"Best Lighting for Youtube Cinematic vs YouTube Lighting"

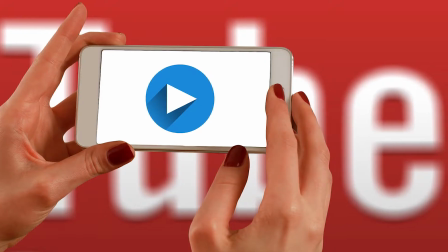Lighting, it's important, especially on YouTube. But what is the best lighting for YouTube?
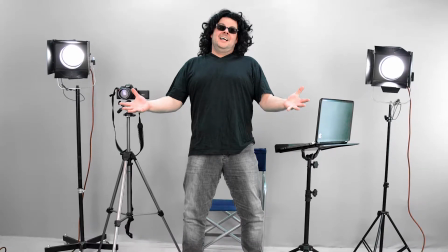Is it the usual YouTube flood your face with lights? Or is it the more cinematic look?
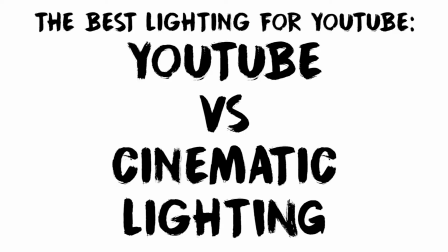I don't know, you can decide for yourself. As we pit YouTube lighting versus cinematic lighting.
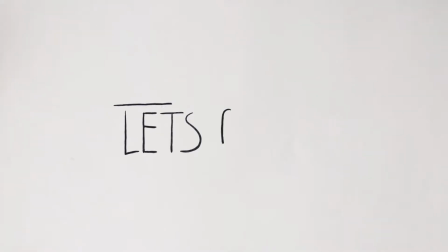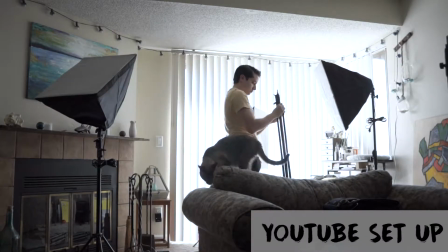Alright, so here I'm going to speed through, how I would set up my YouTube flood your face with lighting.
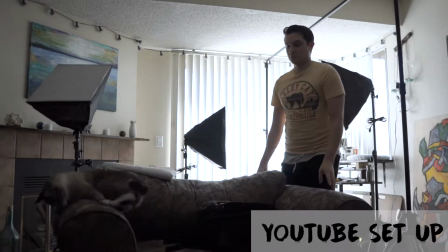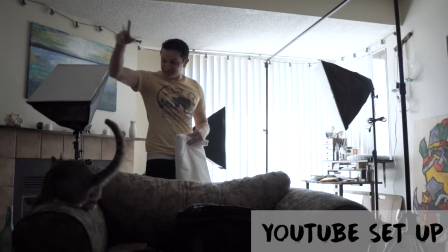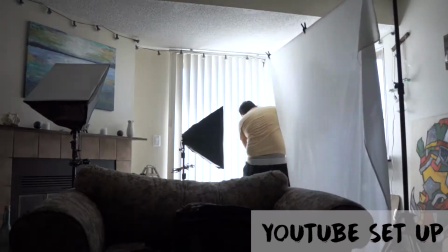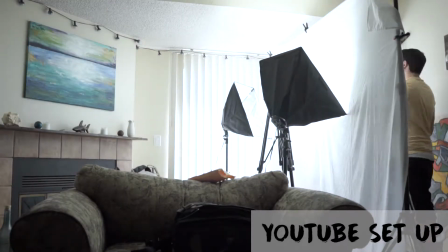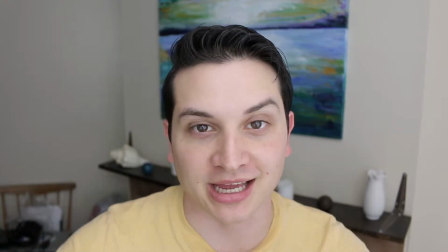So here you go, here's the normal YouTube layout with light just flooding me. Also, I'm in the middle of the camera.
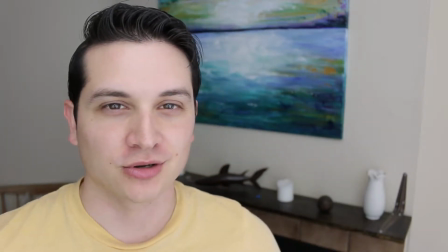If I was doing this myself, I would be over about here. Yeah, this is where I'd be, a lot better.
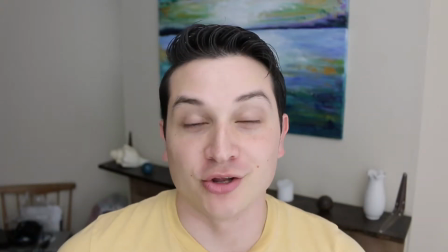But for YouTube, this is the normal YouTube setup. Notice the camera's slightly higher, so it makes my nose look smaller.
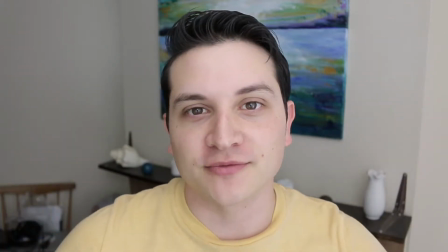This is pretty much the YouTube light. It's just flooding. It's a little softer because I bounce it off, and I don't have one of those O lights.
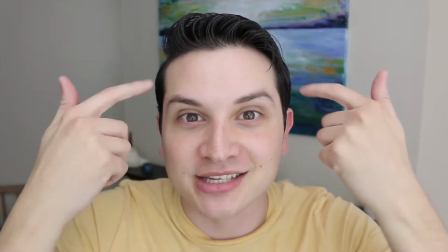I don't really like, people really like the whites you can see in the eyes. It's just really, really bright.
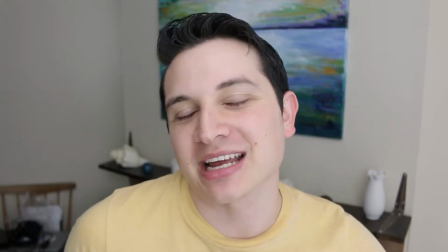I think it looks super unnatural. I mean, it looks okay. I mean, it kind of looks cool when you first see it, but as you keep staring at it, it looks kind of creepy.
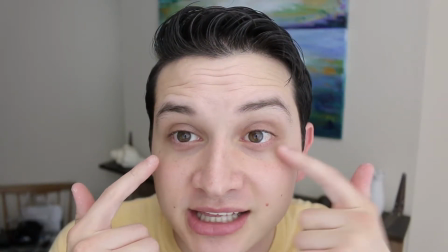So I don't like to do that. I mean, you can kind of see the whites. If I look, I can see the white of the sheet that that I'm bouncing the light off,
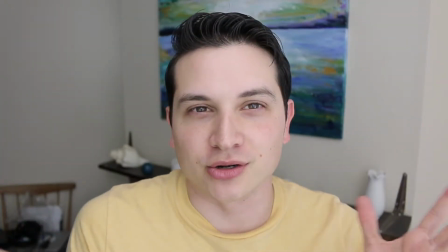but it's not weird or in any way, it's not creepy, right?
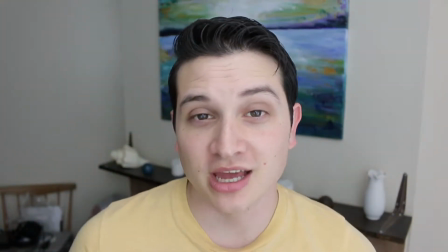Like the O's, it's creepy. But I'll let you take a look. Let me just turn on my handy dandy camera.
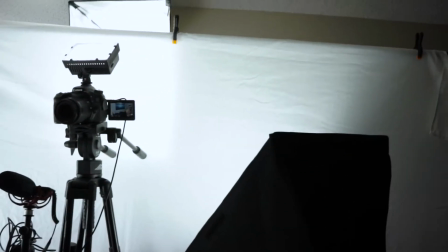So let's take a look. So as you can see, I'm bouncing obviously the lights off the white sheet,
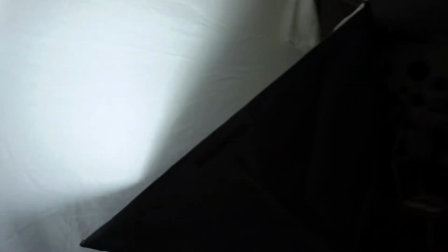and I'm using two, and they're kind of pointed up, but they're also kind of pointed, a little bit in my direction.
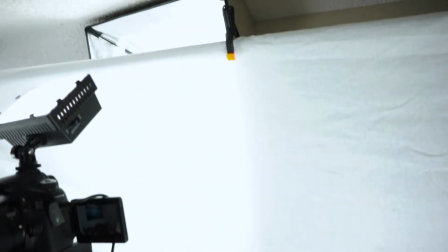But as you notice, they're not directly on me. The only one that's directly on me is the light behind, but even that's kind of blocked by the sheet, except for that top part right there.
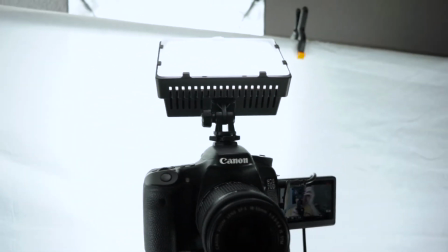And then my little light that I have on top, it's not directed at me either.
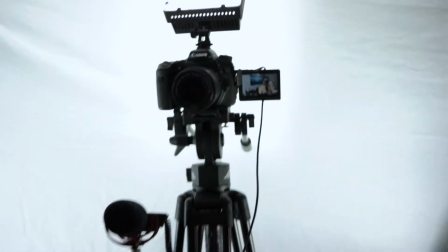It's pointed at the ceiling and bouncing light off there. It's really best to bounce light off, because if you have light directly on you,
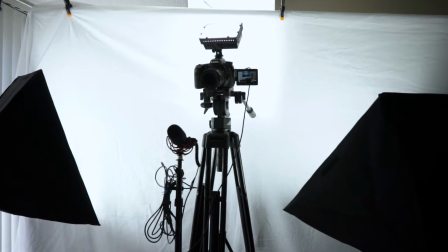it one shows your greasiness or shines off your face, unless you're wearing makeup, which I'm not gonna do that.
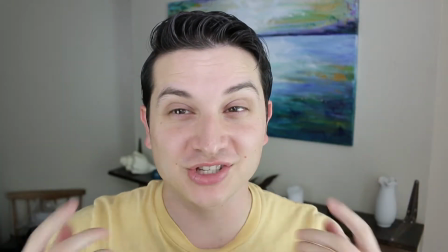I'll just show you what it looks like. Alright, so this is with the lights pointed right at me, and as you can see, I can see just looking at the little screen, I look a lot redder,
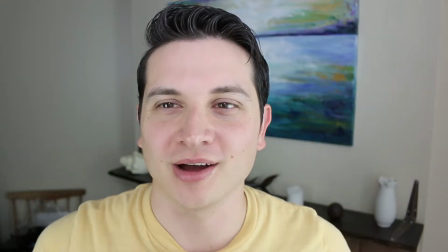I look yellowy too, maybe it might be because of this, but no,
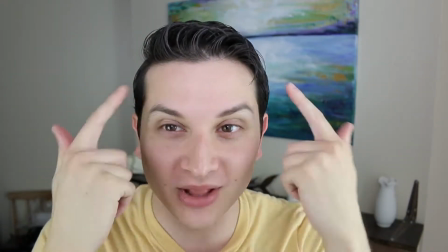it's because of the light that's going off, and I look a little, it's I'm a lot shinier, because the light's not bouncing off anything,
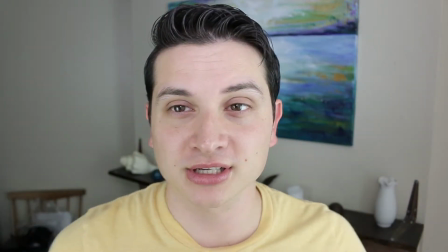it's, just going straight. I mean, I even put up covers. And see, I put up covers to cover it.
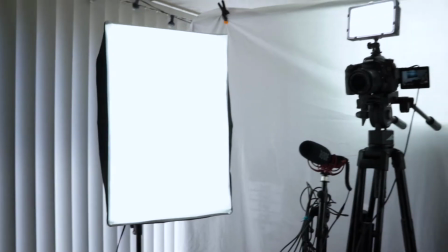Also, I had to raise the light so that they were, level with me, so they're not, casting shadows, upwards like you do when you hold a flashlight underneath your face.
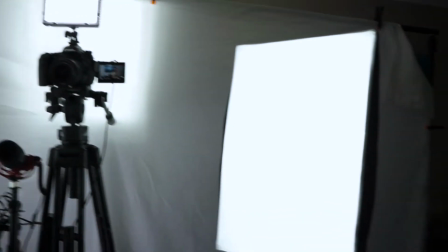You look creepy. So I'm not a fan of doing this.
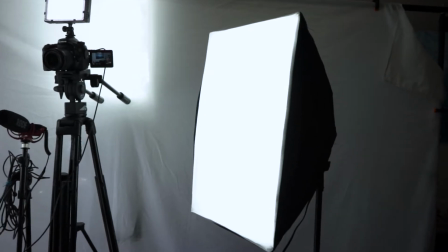Some people do it, but unless you're gonna wear makeup, I really wouldn't recommend doing this just because your face is gonna look shiny.
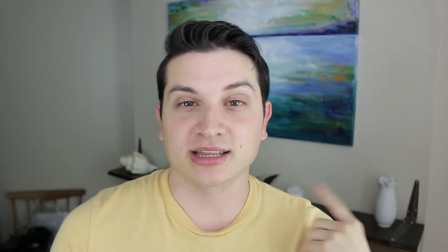But all right, let's go ahead and take a look at the cinematic way.
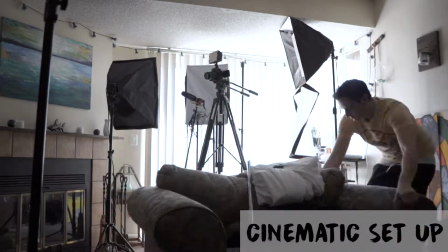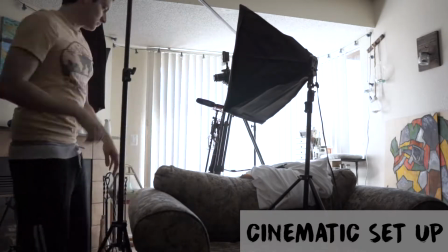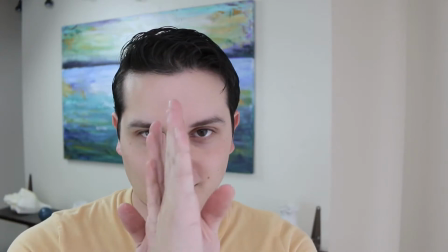So now this is the cinematic way. As you can tell, first off, the camera's level with me. It's not I'm not looking above or anything.
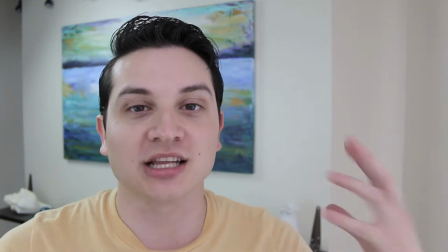You'll notice the light's a lot softer on me.
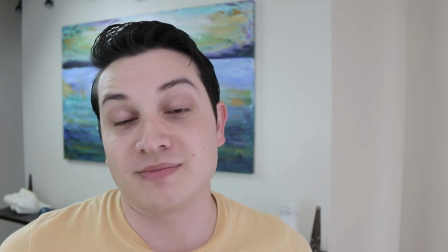You can see a lot more shadows underneath my eyes, which is why people flood their face with light, to light up all that area, to get rid of that.
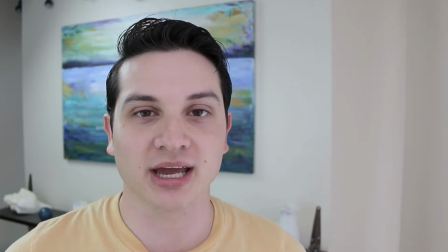So that's one reason to do it. But I kind of like the natural, more cinematic way. But let me show you what this kind of looks like from my viewpoint.
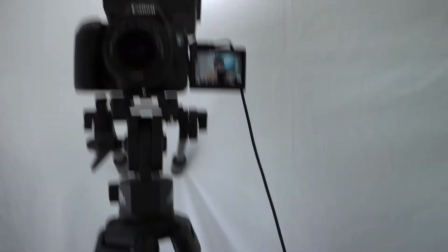All right, so as you can see, I have the sheet again.
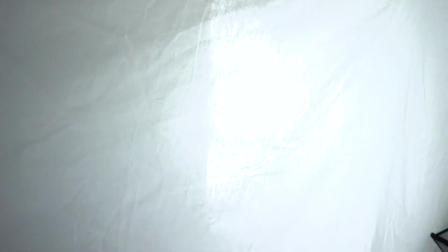But this time, there's the light behind it, which you can kind of see reflected right there, through the shooting, at me through the sheet.